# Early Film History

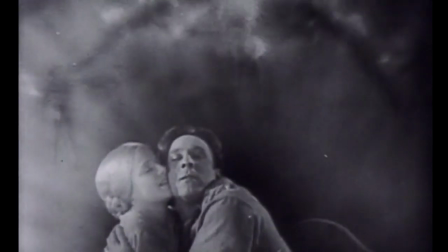Character was revealed in Sunrise through a lot of very complicated lighting changes
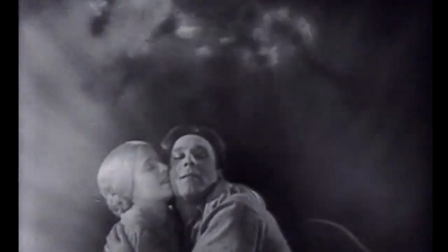and dramatic lighting sources that were very new and fresh in American films. They had crane shots that went forever and ever and ever and they
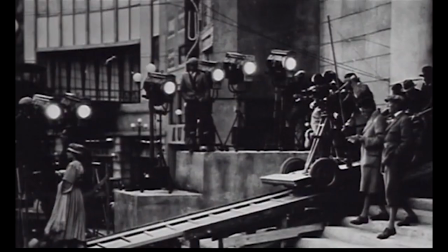had these kind of rigs that would be rigged overhead in the studios. This was all very inventive business that they did, to have a fluid camera that would just continue on and on and on,
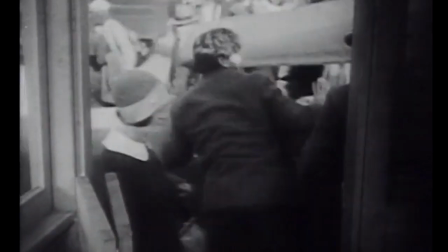like where we have steadicams and things like that and pantaglides. They were doing that some time ago.
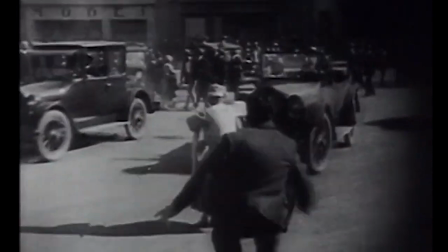We're talking 1927.
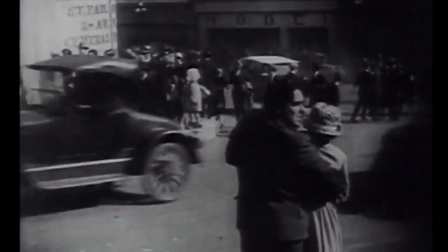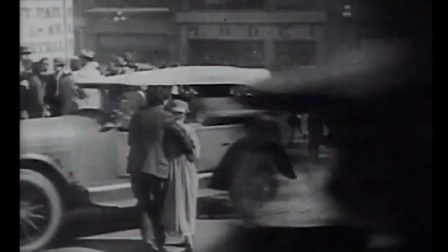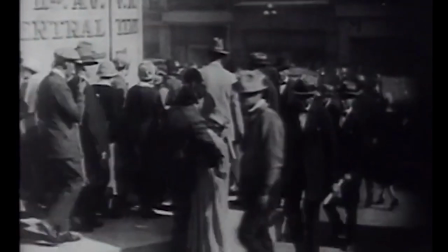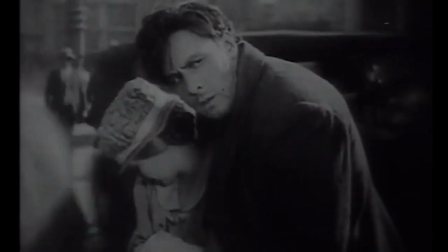Everything had to be told visually, and I think when sound came in, that was a great catastrophe for moviemaking.
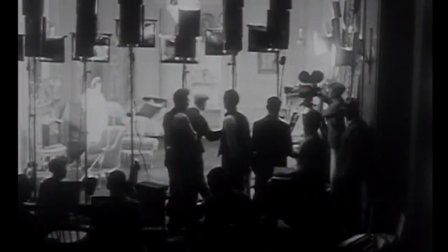I still believe that if sound would have come in 10 or 15 years later,
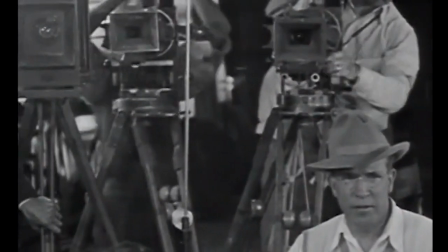I think the art of movies and cinematography would have been much, much higher than even if it is today. We've all seen those sequences from early sound films where it's all too
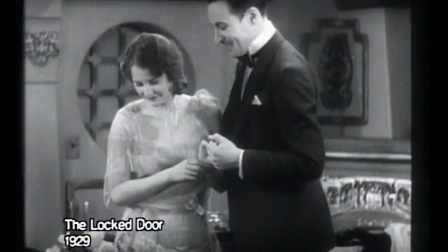obvious that there's a microphone planted in a flower vase at the center of the table because all the actors are leaning forward speaking into it.
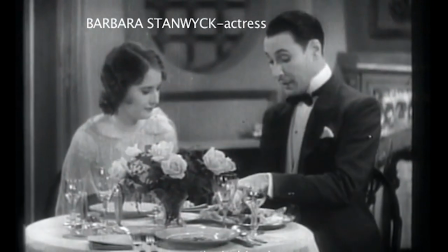But I really shouldn't blame you. I'm the son of your employer, and that in itself makes me a low, low scoundrel.
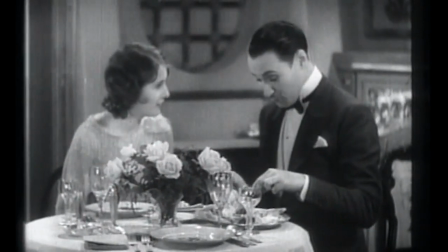If I didn't trust you, I wouldn't be. So here we are, chopped onion.
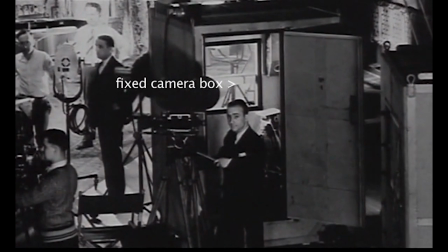The camera can't move at all. It can't even pan or tilt because it's in a huge sort of soundproof refrigerator or icebox.
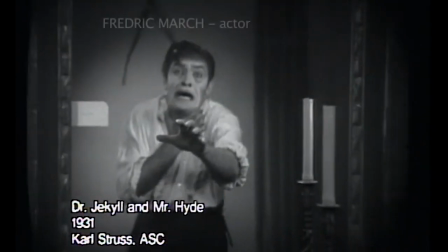And it took a number of years for cinematographers to start thinking about ways to free the camera again.
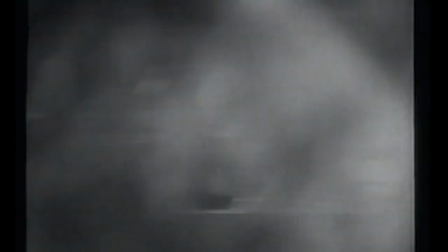If a director, as Ruben Mamoulian did,
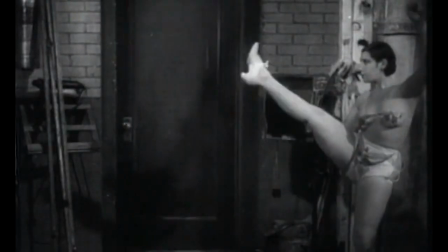cared enough to fight for his mobile camera and the whole idea that you could do a sound film where you didn't record sound for every shot,
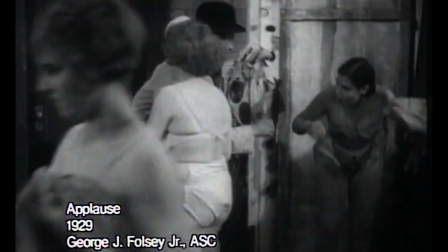or perhaps you would add the sound later.
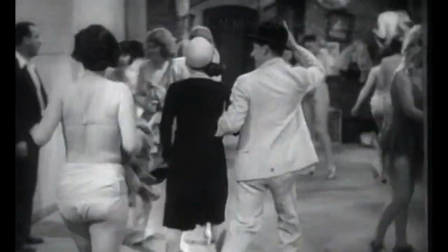I think you see with Mamoulian, you see with Lubitsch, you see some early talkies, you see it with Vidor.
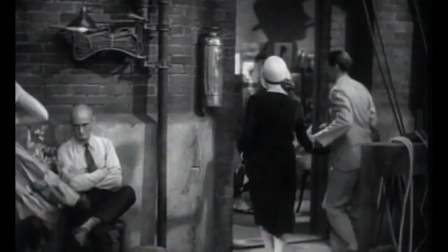I mean, these people refused to be bound to the conventional sound. Good work was being done. It was more difficult.